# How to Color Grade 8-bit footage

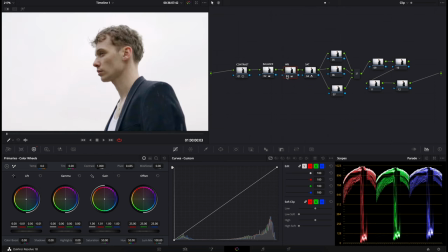So now if we look at before and after, as you can see, the skin's looking more natural and less magenta.
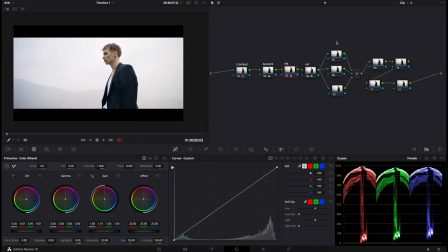That's looking great. The next thing we'll do is move on to the layer mixer nodes. So this is where we'll do our color separation. So whatever's at the bottom is actually our top node. So whatever we do here won't be affected by these 2 nodes here. What I'm going to do with this one, so if I label this, this will be our skin. This will actually be our blazer.
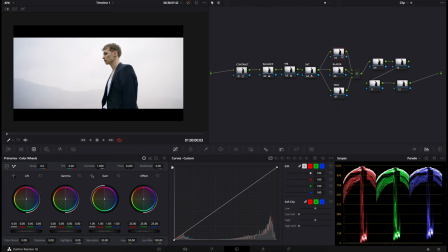The final one will just be our sky. Go over to the qualifier, go over and click on the skin, press Shift H to see your selection.
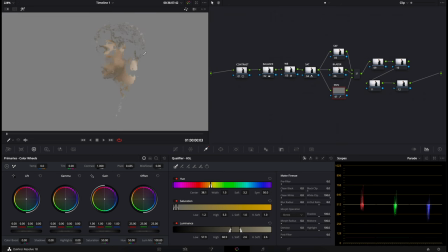And as you can see, because we're working with 8-bit footage, the selection will be very, very blocky, which is a problem with 8-bit footage. Doesn't mean that we can't work around. So all I'm going to do is increase the width of this, select more of that skin, increase saturation, maybe decrease saturation a bit.
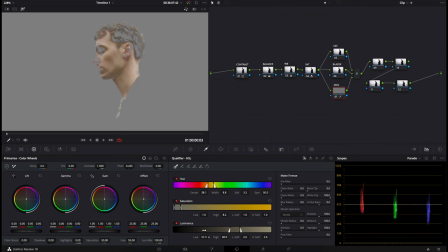So get a nice selection and then go to luminance. The luminance will help you mask out the darker and lighter areas of the image. So as you can see, if I decrease this, we're going to select more of the darker images, the dark parts of the image. So we don't really want to select the eyes too much. So maybe about here.
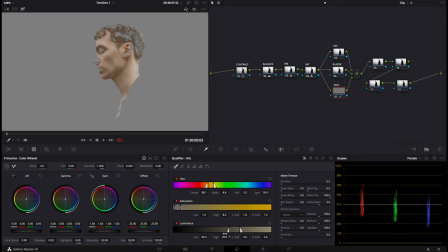And I'm actually going to increase the luminance so we get a bit more of that neck right here. Don't worry about too much if it's not perfect. Because it's only 8-bit footage, it really does not matter too much, especially the fact that he is quite far away.
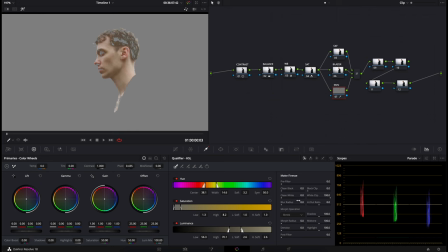It doesn't have to be perfect. So what we're going to do is go over to our blur radius right here, increase this, which will just kind of, so it won't look as blotchy. And then I'm going to go to the denoise. We've selected our skin.
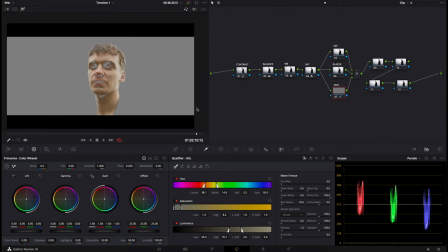Now what you can do is you can go across and see if you've selected all of your skin in all parts of the image. As you can see, it's not selected here. So what you can do is, so if I decrease the luminance, you can see we now select those areas.
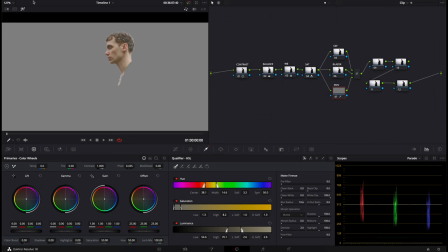I'm happy with that. And then all you're going to do is press Shift H to get back to your normal screen.
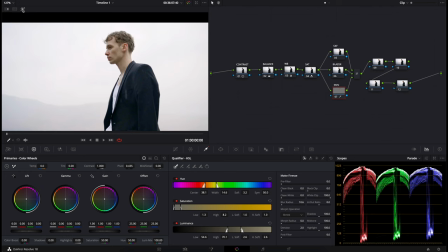Or you can press this magic wand to alternate between those two screens. The skin lies within the midtones usually. The midtones is of course the gamma, as we mentioned before. So what I'm going to do is shift this gamma towards maybe the oranges. As you can see, we've only selected the skin and only the skin is being changed.
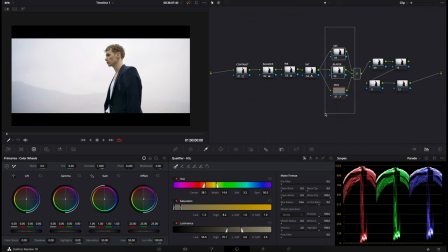It's here in the layer nodes where your color grade is actually going to stand out from everyone else's.
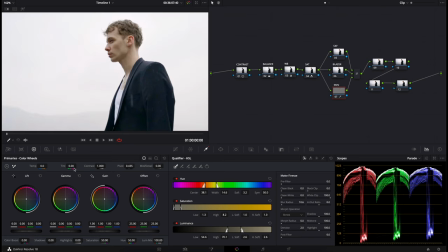So what I'm actually going to do, I want his skin to be a bit more olive tone rather than orangey in this one, because what I'm going to do is have the sky to be a bit more bluey,
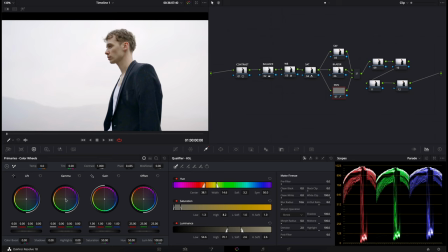give it more of a cooler look. So I'm going to shift the gamma towards more of the yellows. And the main thing what we've done now is masked out his skin. Next thing we're going to do is mask out the blazer. And after we've masked out the blazer, we can change all the color of the sky to a more blue color. And that's where the look will really start to take place. So if I go to the blazer, this one should be quick.
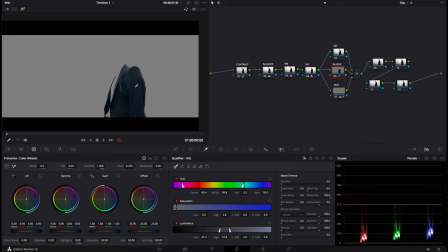So if I select this, press Shift H, you can see the blazer selected. Increase the blur radius a bit, increase the denoise a bit, and you can see we've selected the blazer. What we can do with the sky is, as easy as it is, you can just go over to the gain and shift this color.
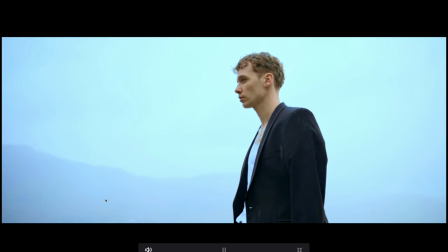So now we have this blue color within the sky.
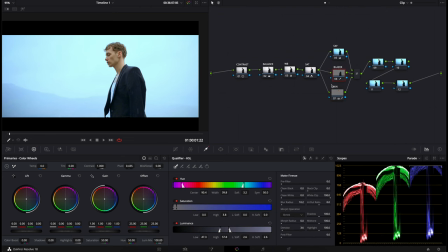And because we've already selected the skin and the blazer, these are not being affected whatsoever by this node right here, which is awesome. This is why DaVinci is just so good. I'm going to bring the sky, not going to push it too hard, maybe here-ish, somewhat of a sky blue color.
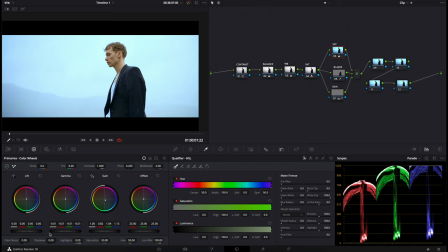Drop the gamma a bit so we can see a bit more of the mountains in the background. If you do too much separation between the sky and him, it'll just look a bit fake. So you don't want it to look fake, you want it to look quite real. I'm happy with that. I'm going to come back into the blazer node and I'm just going to decrease the saturation.
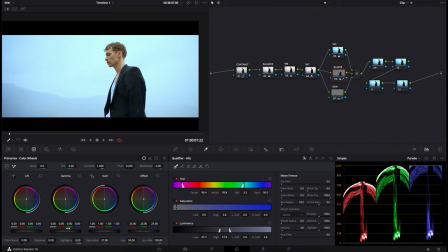So decrease saturation of the blazer as well as drop the gamma of the blazer just to make it a bit darker.
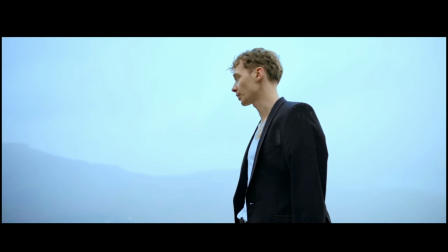Now we've got nice contrast between him and the sky compared to a before and after.
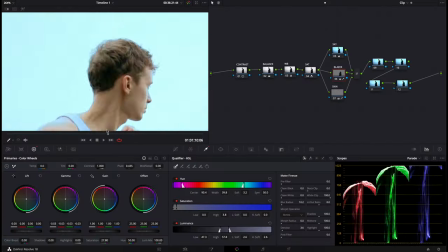It's looking quite good. If you go across, you'll be able to maybe see some parts of his skin.
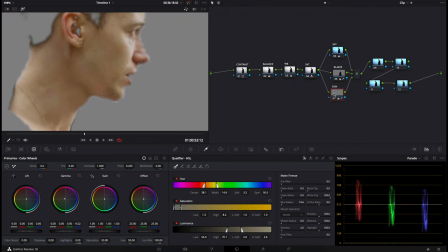It hasn't been fully selected. So if I go to Shift H, you can see this part of his cheek hasn't been selected. So what you can do is increase that luminance a bit more or increase the width. Select more of the lower saturated areas such as that.
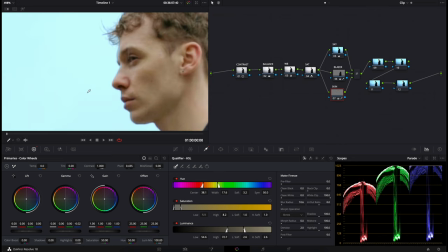And now if you go back, Shift H, we have this really nice separation of colors.
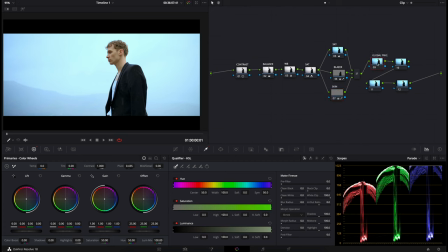So the next thing we're going to do here is we'll just type in global primaries. All I'm going to do here is come down to the gain, drop this.
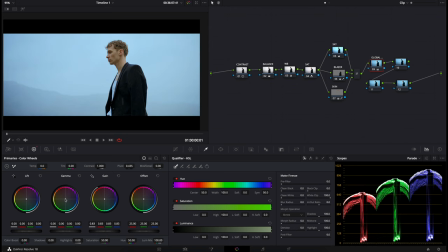I'm going to shift some more blues with the gamma into the scene. Now we've got a much more cooler wet day kind of look and it's looking quite nice. And the great thing is whatever adjustments we are making here in the global and the final look adjustments, we can then go back into our skin, say,
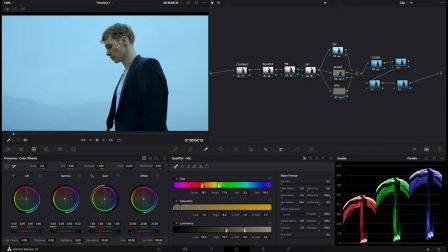and then, you know, if the skin's not as saturated as you wanted it to be,
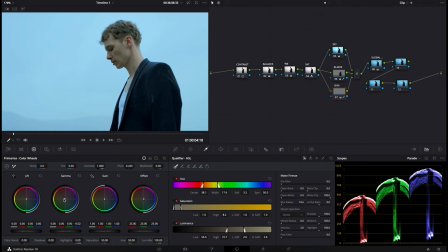because we've added more blue into the midtones, what you can do is go to the gamma and shift, you know, a bit more orange or pink into his skin.
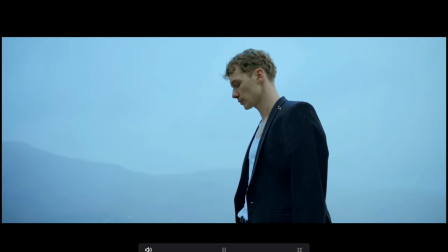You can have it looking like this. We've still got that separation. So that's looking quite good.
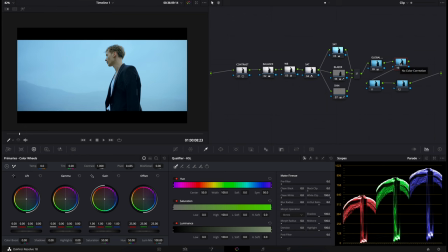Here, this one will be our curves.
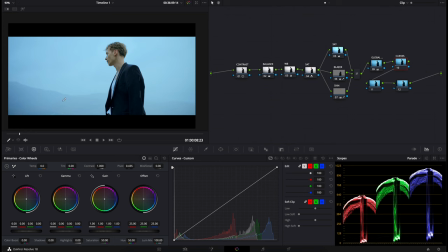All I'm going to do with the curves is because there was some vignetting with the lens, that the edges of the lens was a lot darker than the middle, which is okay. But we can kind of fix that. So if we make 3 points on our curve and we drop this midtones right here, we just get a nice even tone throughout the whole image.
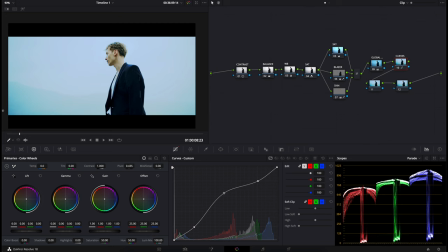So we also decrease this. You can see there's darker areas on the sides, which is not what we want.
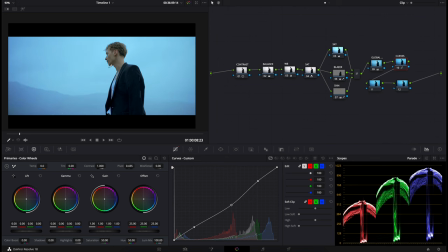But if I was to decrease this and his skin gets a bit darker, which actually looks kind of nice, which I like. I'm going to clip the whites a bit, the highlights. So if you look at this curve here, we'll just drop the highlights just so we get a bit more of a darker look.
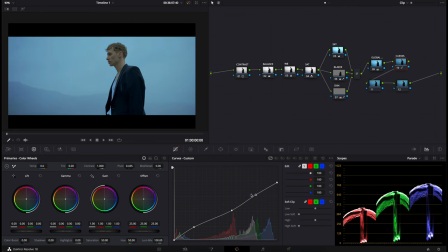So I'm just going to bring everything down actually. Top part of this curve is highlights, the middle part is midtones, and the bottom part is shadows. So same with everything, midtones is the middle, highlights is the top, shadows is the bottom. Leave the shadows there actually, because I don't really want to crush them. I actually like seeing some of the details in the blazer.
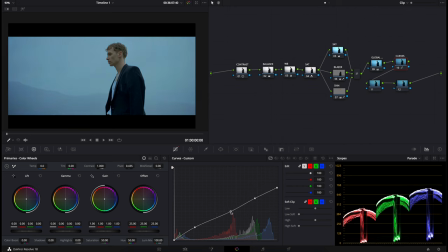So I might bring it down a little bit, but not too much. I'm actually going to keep bringing this down. But you don't want to bring it too down as you lose texture in the skin.
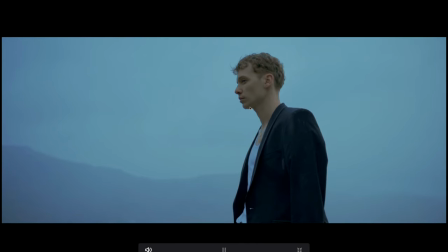And it just fills out the skin a lot nicer as well. I think that's a bit too much. His skin looks a bit plasticky. So we're going to lift it up just so we get a bit more separation. Lift up the highlights, maybe not too much of that.
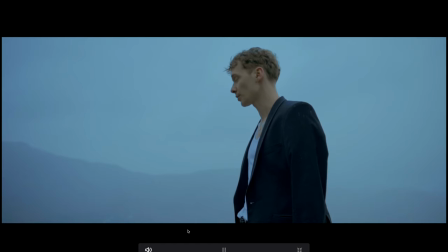So this is before and after. And in my opinion, that's looking quite nice, especially for 8-bit footage that was shot on 1080p,
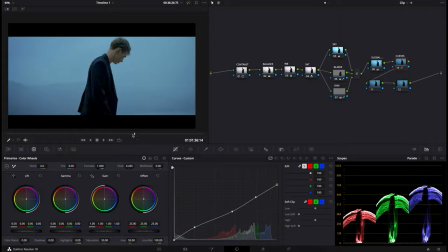120 frames per second on the Sony a7 III, which is very prone to breaking up. As you can see, the image really isn't breaking up too much, but as you can see,
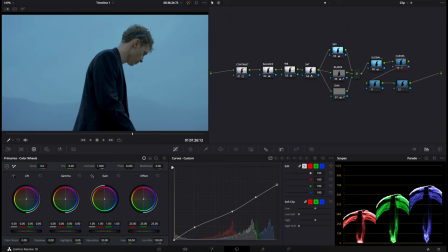the hair is being affected in some areas where it hasn't been selected.
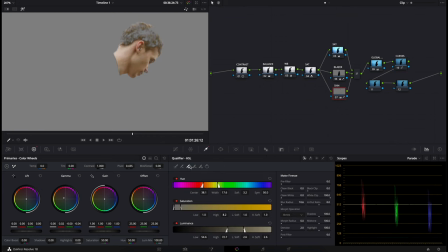So we can go over back into the skin, select some more of that hair. If you want to select more of a mask without taking away from the original mask, you just press this qualifier plus button.
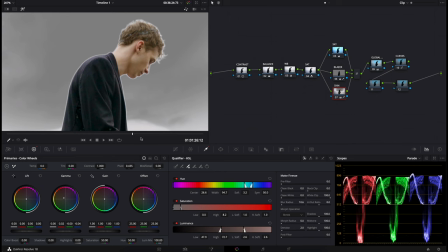And if I was select on his hair, you can see we've selected more of him, but we don't want to select that much.
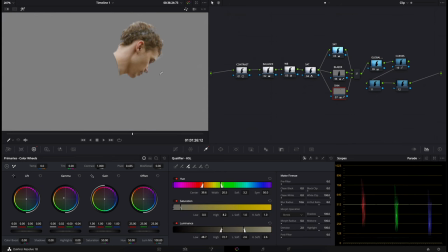I just want to select a bit more of the hair, which is great.
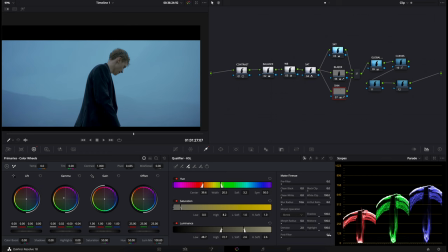So now you can see the bit more of the hair is selected, and we'll just increase the blur radius a bit more, the denoise.
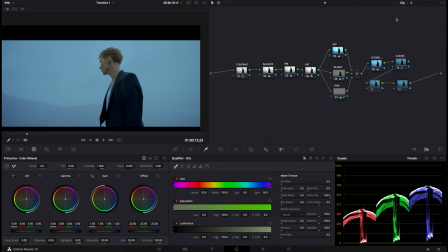I'm happy with the look overall. If you do have DaVinci Resolve Studio, you can go here and add film grain. And what I'll do is go to 60mm archival print, and then we'll just increase the grain strength.
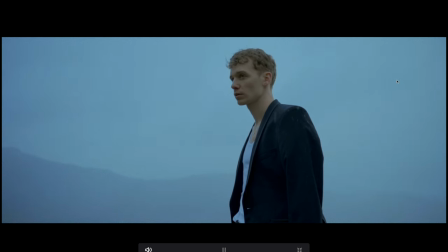And as you can see, grain just adds really nice texture to the clip. And that's looking really, really nice.
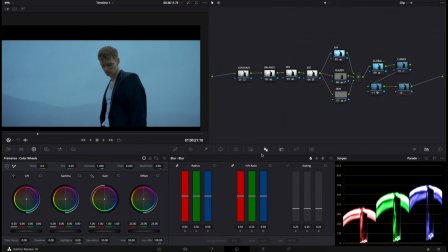And the final thing you can do really easily, go over to your blur tool here, but we're actually gonna add some sharpening. So all I'm gonna do is go over to the radius. And if you was to increase this, you'll blur out the image. But if you was to decrease this, maybe to 0.47, you'll actually sharpen the image up.
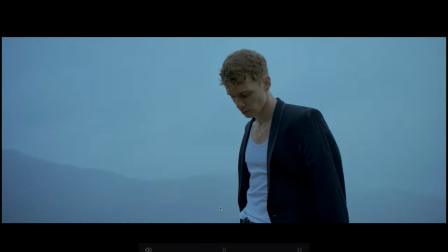So as you can see, there is a noticeable difference in the sharpness. So let's go to here.
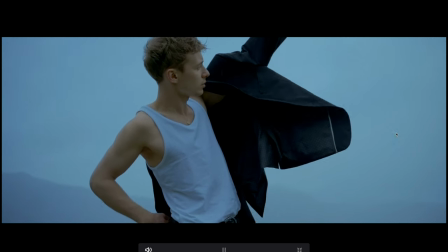You have that really nice separation from the skin to from the background. The blazer is not really being affected too much by the blue,
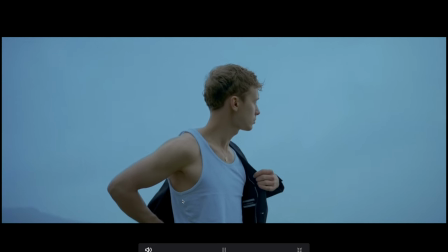but we are getting the blazer is still a little bit blue because we've added that blue hue in the global adjustment node,
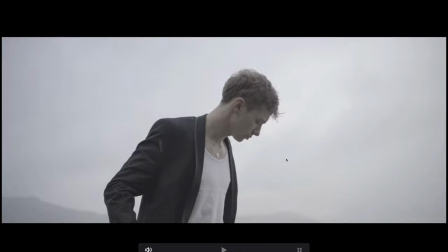and it's okay because it is quite a blue and cold day, so it does add to it. This was a before and after, so before and then after. I hope you enjoyed this tutorial and maybe you learned something new. Thank you.